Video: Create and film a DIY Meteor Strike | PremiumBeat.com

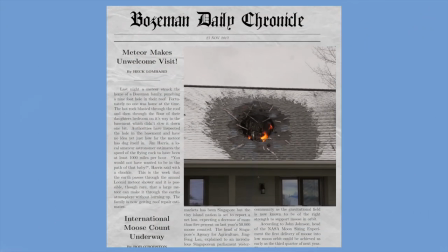In this video, you'll learn how to create this in-camera shot for less than $50 of craft supplies needed for the construction of a 16th scale miniature.
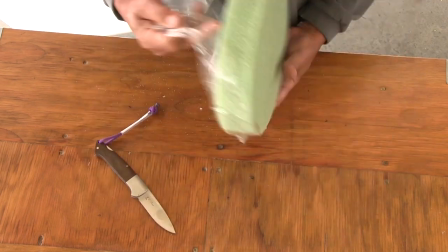A miniature is rarely an arbitrary size. Plans need to be drawn based on a working scale that will support the story point.
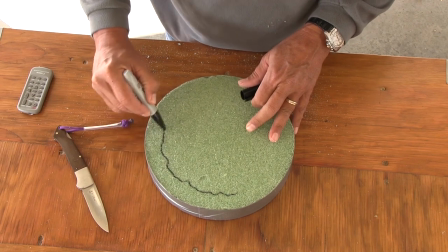Typically, larger miniatures are more realistic because of greater detail and functionality.
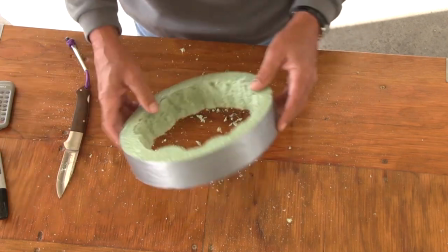In the case of our hole in the roof, I wanted to build a miniature where the internal smoke and fire look believable.
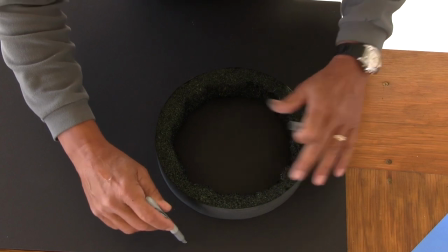You have to start somewhere, so I'm reverse engineering the miniature size based on the fastest camera speed my equipment is capable of.
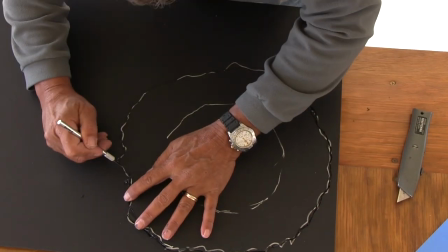My Lumix GH4 shoots a true 96 frames a second, which is the recommended speed for smoke and fire at a 16th scale,
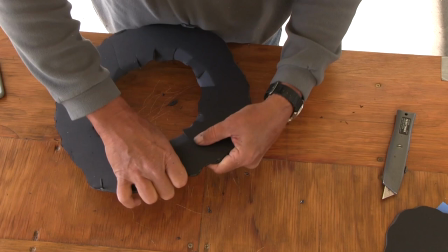or 3 quarters of an inch equals one real foot.
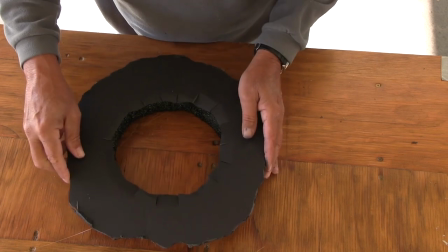I'm thinking the hole in the roof should look like it's nine feet in diameter, so at 3 quarters of an inch per foot,
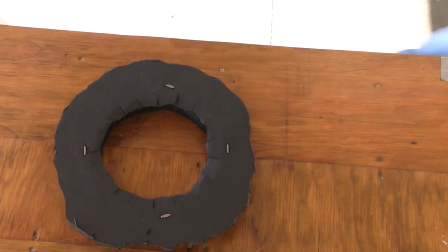our miniature hole will be 6 and 3 quarter inches across. How did we come up with 6 and 3 quarters inches?
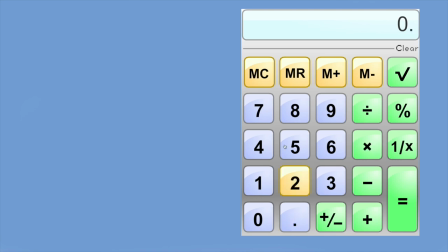Nine times three quarters, or .75, equals six and three quarters inches. Three quarters of an inch to a foot is sixteenth scale. How is that calculated?
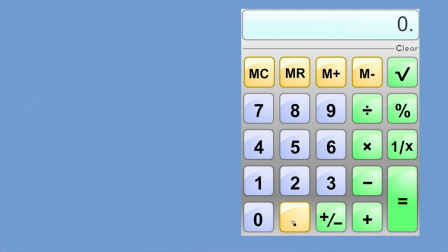Divide one foot, or twelve inches, by .75, and the answer is sixteen. How do you calculate the frame rate for a sixteenth scale miniature?
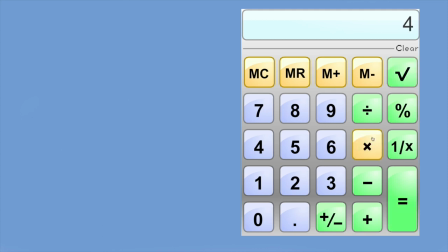Take the square root of 16, that equals 4, and multiply 4 times 24, and that equals 96.
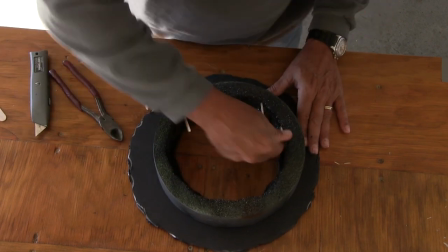These sticks are meant to be the remains of the roof rafters on the near side of impact.
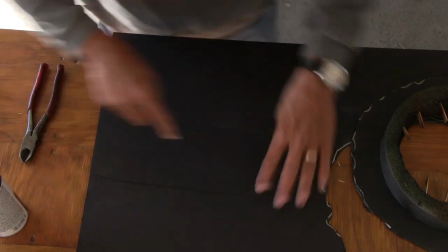This piece of foam core will be the backing for the attic ceiling inside the roof.
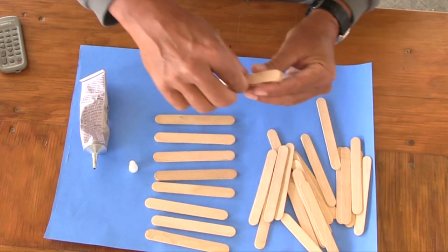These popsicle sticks will represent undamaged roof rafters.
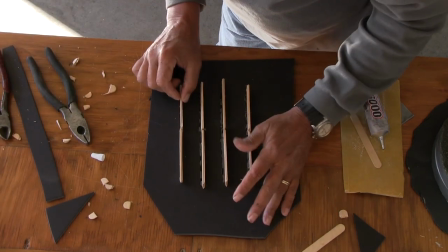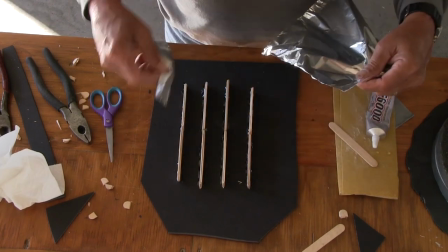The foil is meant to be insulation backing.
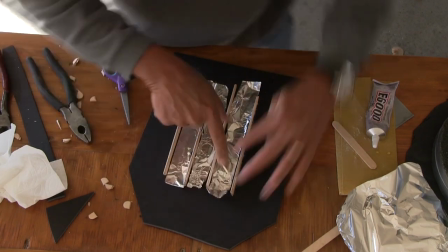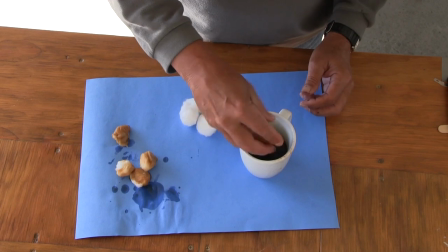The cotton balls will be the attic insulation.
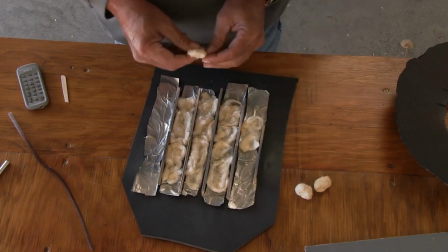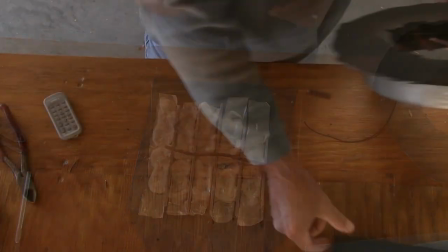The brown pipe cleaner is just a detail element. This is what will be seen behind the hole in the roof.
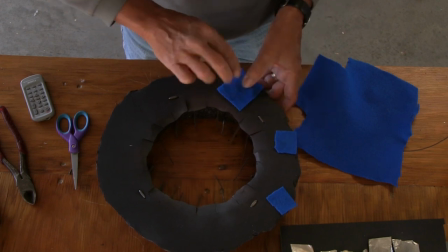These blue screen patches will allow the real roof to print through to help to blend with the miniature roof.
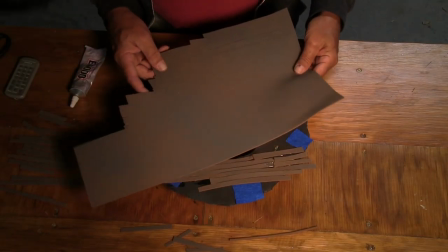Roofing shingles will be cut out of this felt sheet.
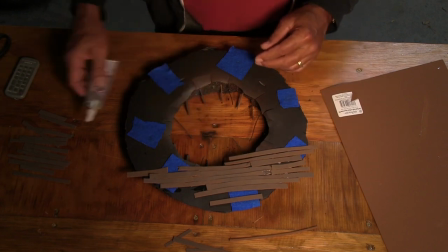Let's step away from the model building for a moment to discuss two important principles that will determine the success of our shot.
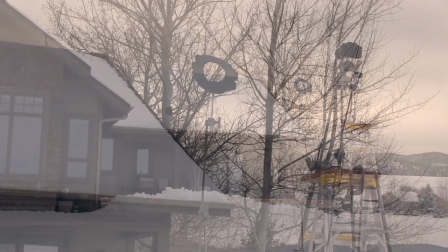With a cardboard cutout, I conducted a quick survey of the location with a 40 millimeter lens.
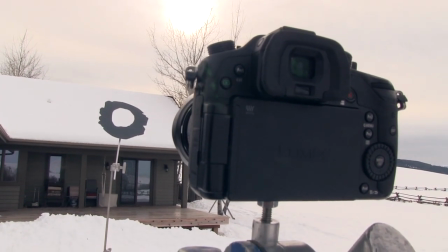I'm currently estimating that the miniature will be approximately 10 feet from the camera and 60 feet from the roof,
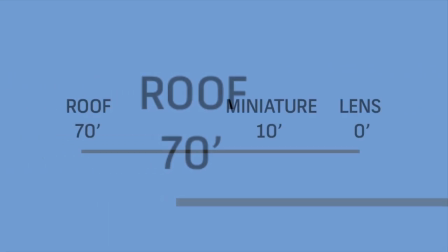necessitating an f-stop that will keep the entire 60-foot zone in focus.
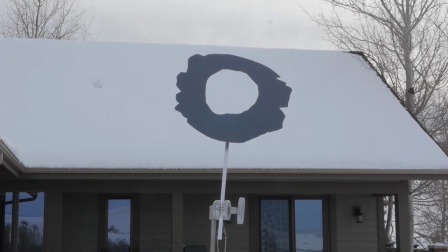This is our photographic cornerstone, and is often called the required depth of field.
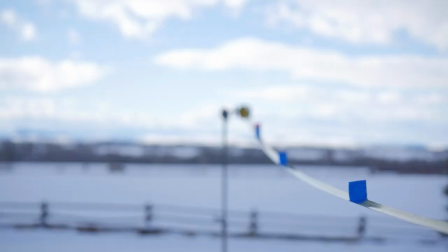I'm shooting the measuring tape with a 40 millimeter lens. The blue markers are 5 feet apart, with the first marker placed 5 feet from the lens.